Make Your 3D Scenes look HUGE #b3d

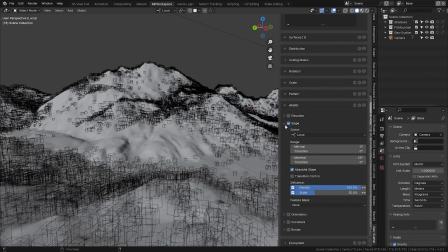4:01 With the power of geometry nodes it helps you with quick scattering but it also allows for powerful advanced distribution,
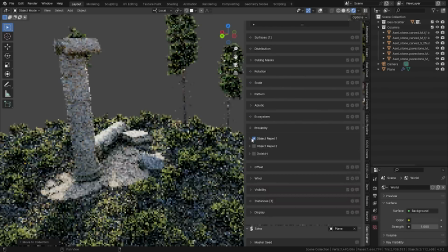4:08 creating whole biomes, scattering rules and even adding animation and dynamics to everything.
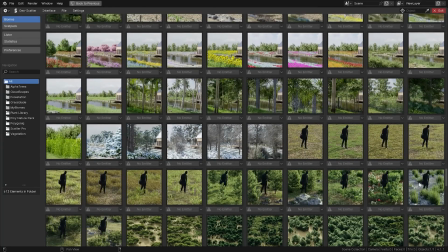4:15 On top of that you'll get access to amazing asset libraries that will help you fill your scenes with realistic flora in a matter of few clicks.
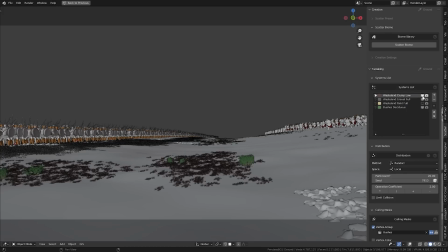4:23 I myself have used this add-on on Heroes of Bronze and my other projects and I simply can't recommend it enough.
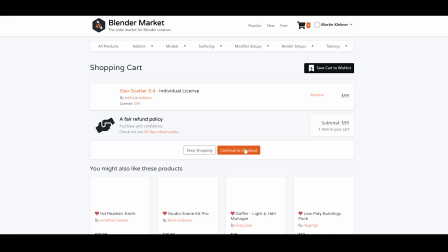4:30 Now for the first 200 of you who decide to get it there's now an exclusive 15% discount.
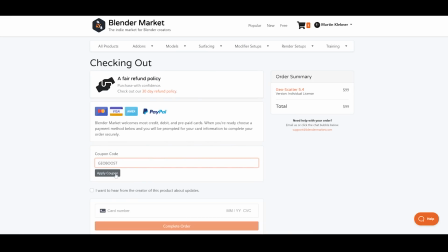4:36 Just type in Geoboost at the checkout. And if you want to know more about the add-on,
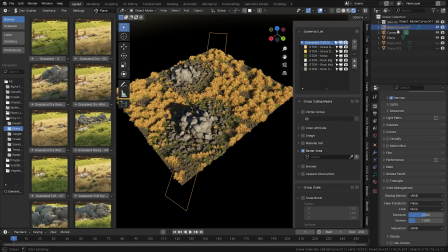4:41 I made a three-part introductory series on my personal channel where you can learn all the important ins and outs of this tool.
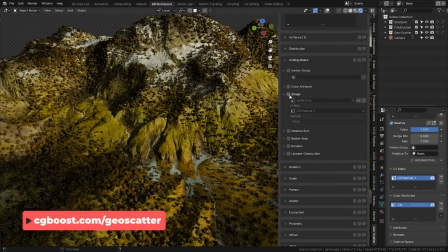4:48 The links are of course in the description of this video.
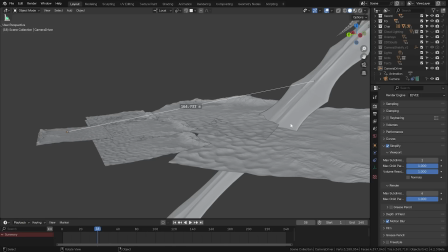4:51 While we're at the topic of scales, really make sure that your distances in Blender scenes are at least somewhat accurate to real-world scales.
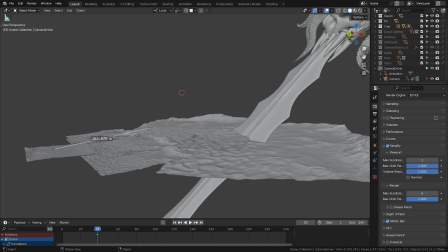5:00 So above all, put some nice distance between your foreground and background, especially the sky.
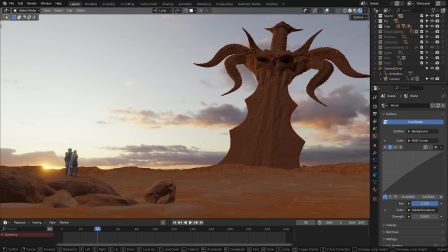5:07 For animated shots, the important concept to keep in mind is parallax.
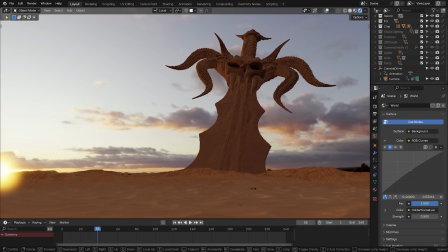5:12 Explained in a very rudimentary way, it is how the distant objects are moving relative to the foreground objects. If your background objects are moving much much slower than the foreground ones,
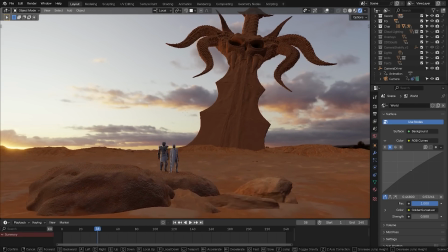5:24 you'll immediately know they are much further in the distance and thus must be pretty huge.
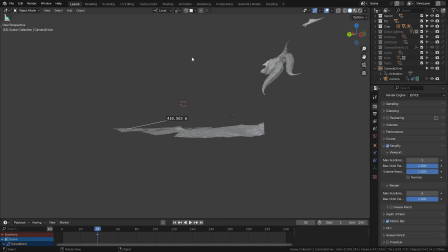5:29 A little side tip, oftentimes when you increase the sizes of your scenes you will also need to increase the clipping of your cameras to avoid this cutting off of the scene.
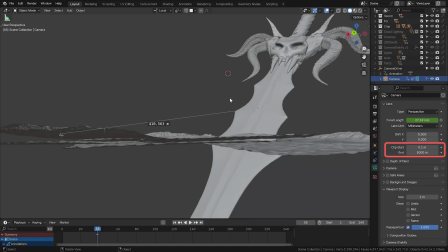5:38 You can do it in the camera setting here and in the viewport go to the view section of the shelf here.
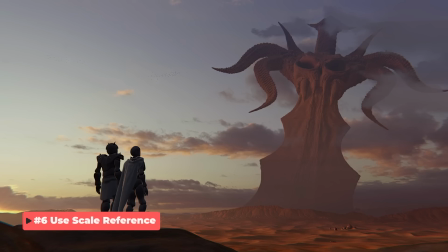5:47 Connected to the previous point it's always very important to give the viewer a scale reference.
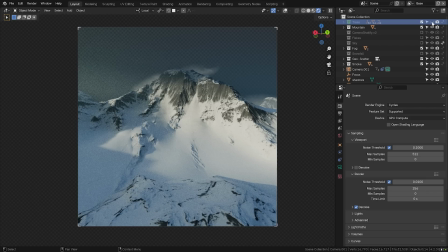5:52 Let's say if you only had this mountain in the shot you wouldn't know how big it really is. Sure you'll assume it's big but you have no point of reference.
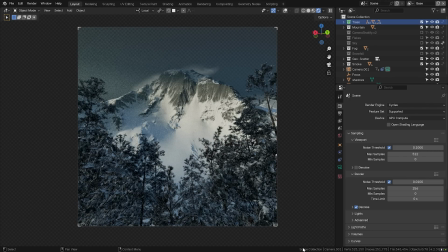6:02 However, if you add trees in the foreground, you can start to more or less accurately judge the true mountain size,
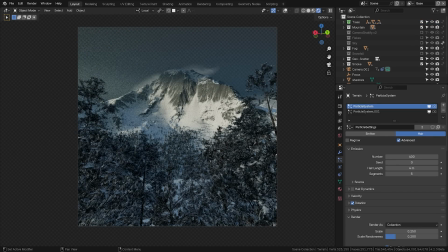6:10 and especially so if you add the trees even on the mountain itself. Even better, this works with human figures in your scene, a flock of birds,
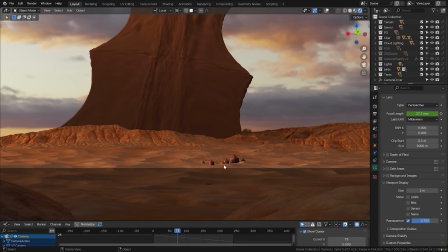6:21 some sort of tents here in the background, or any other element where you can easily judge the scale differences.
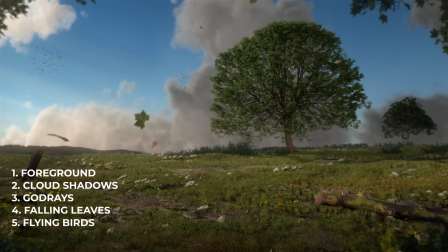6:30 Watch my other environment video on this channel to know how to enrich your scene with these types of elements and even make your own simulated birds.
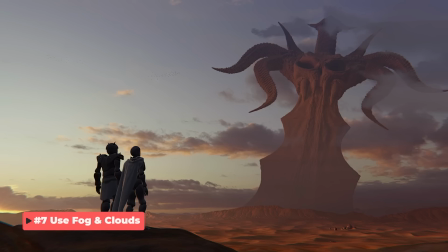6:39 Nothing tells size as reliably as atmospheric fog.
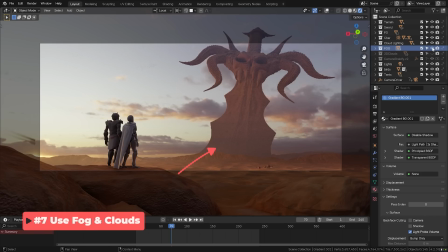6:43 Especially in 2D images, it's one of the best indicators of how distant an object is.
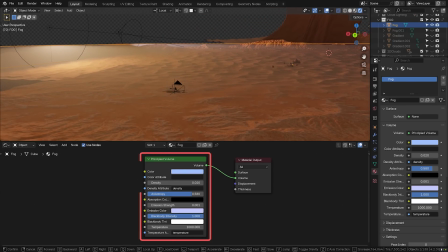6:49 I usually just create a huge cube spanning my whole scene and on it I put this principled volume shader that I plug into the volume
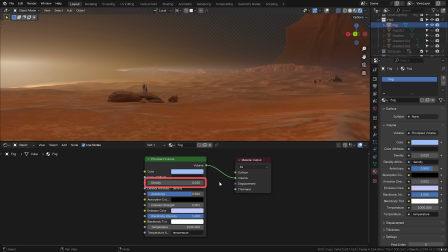6:57 socket and then I set some very low density here and occasionally a little bit of emission as well and that's it.
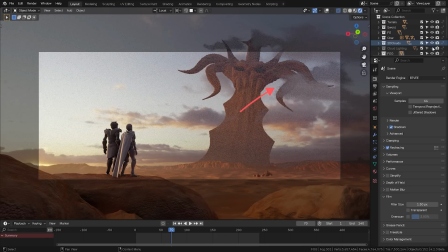7:07 Another element that can really ramp up the epicness of your environments are clouds. You can use them in two distinct ways either shrouding the tops of your huge objects with them or adding cloud shadows to your large landscape vistas.
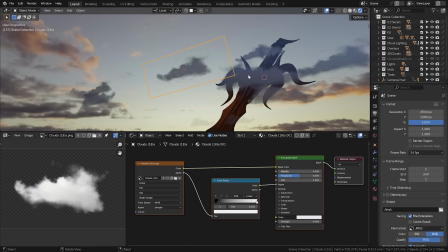7:22 In both cases, these were just 2D images with alpha that I put on a plane.
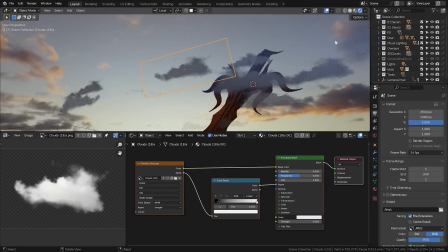7:27 And yes, this is a topic of a dedicated chapter in my course, so you can learn all my workflows there.
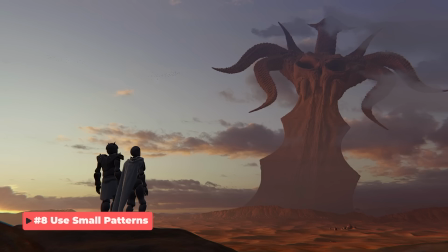7:34 And last but not least, adding small patterns to your scene is super important to sell the scale.
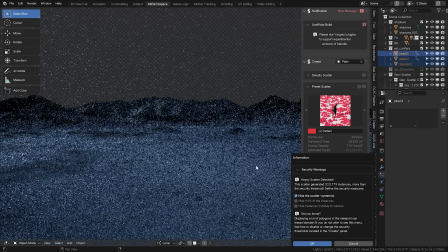7:40 For example, lots and lots of tiny little trees and bushes that you fill your scene with.
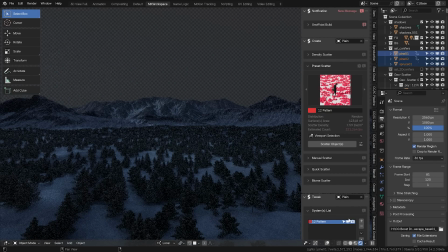7:45 The geoscatter add-on that I mentioned at the beginning is actually great for this.
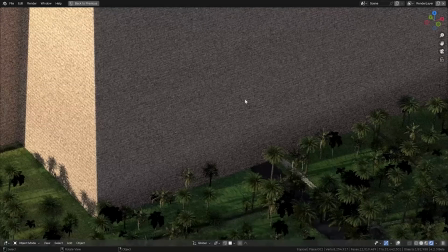7:50 Or small scale texture patterns indicating that the bricks these buildings are made of are very small.
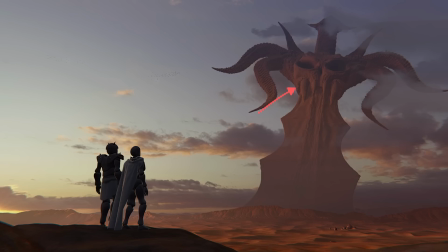7:57 Or in our example, these little protrusions and cavities on the sword.
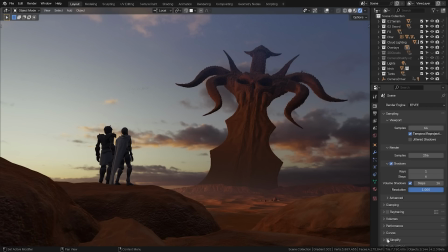8:02 Let's compare it with the detail and without it.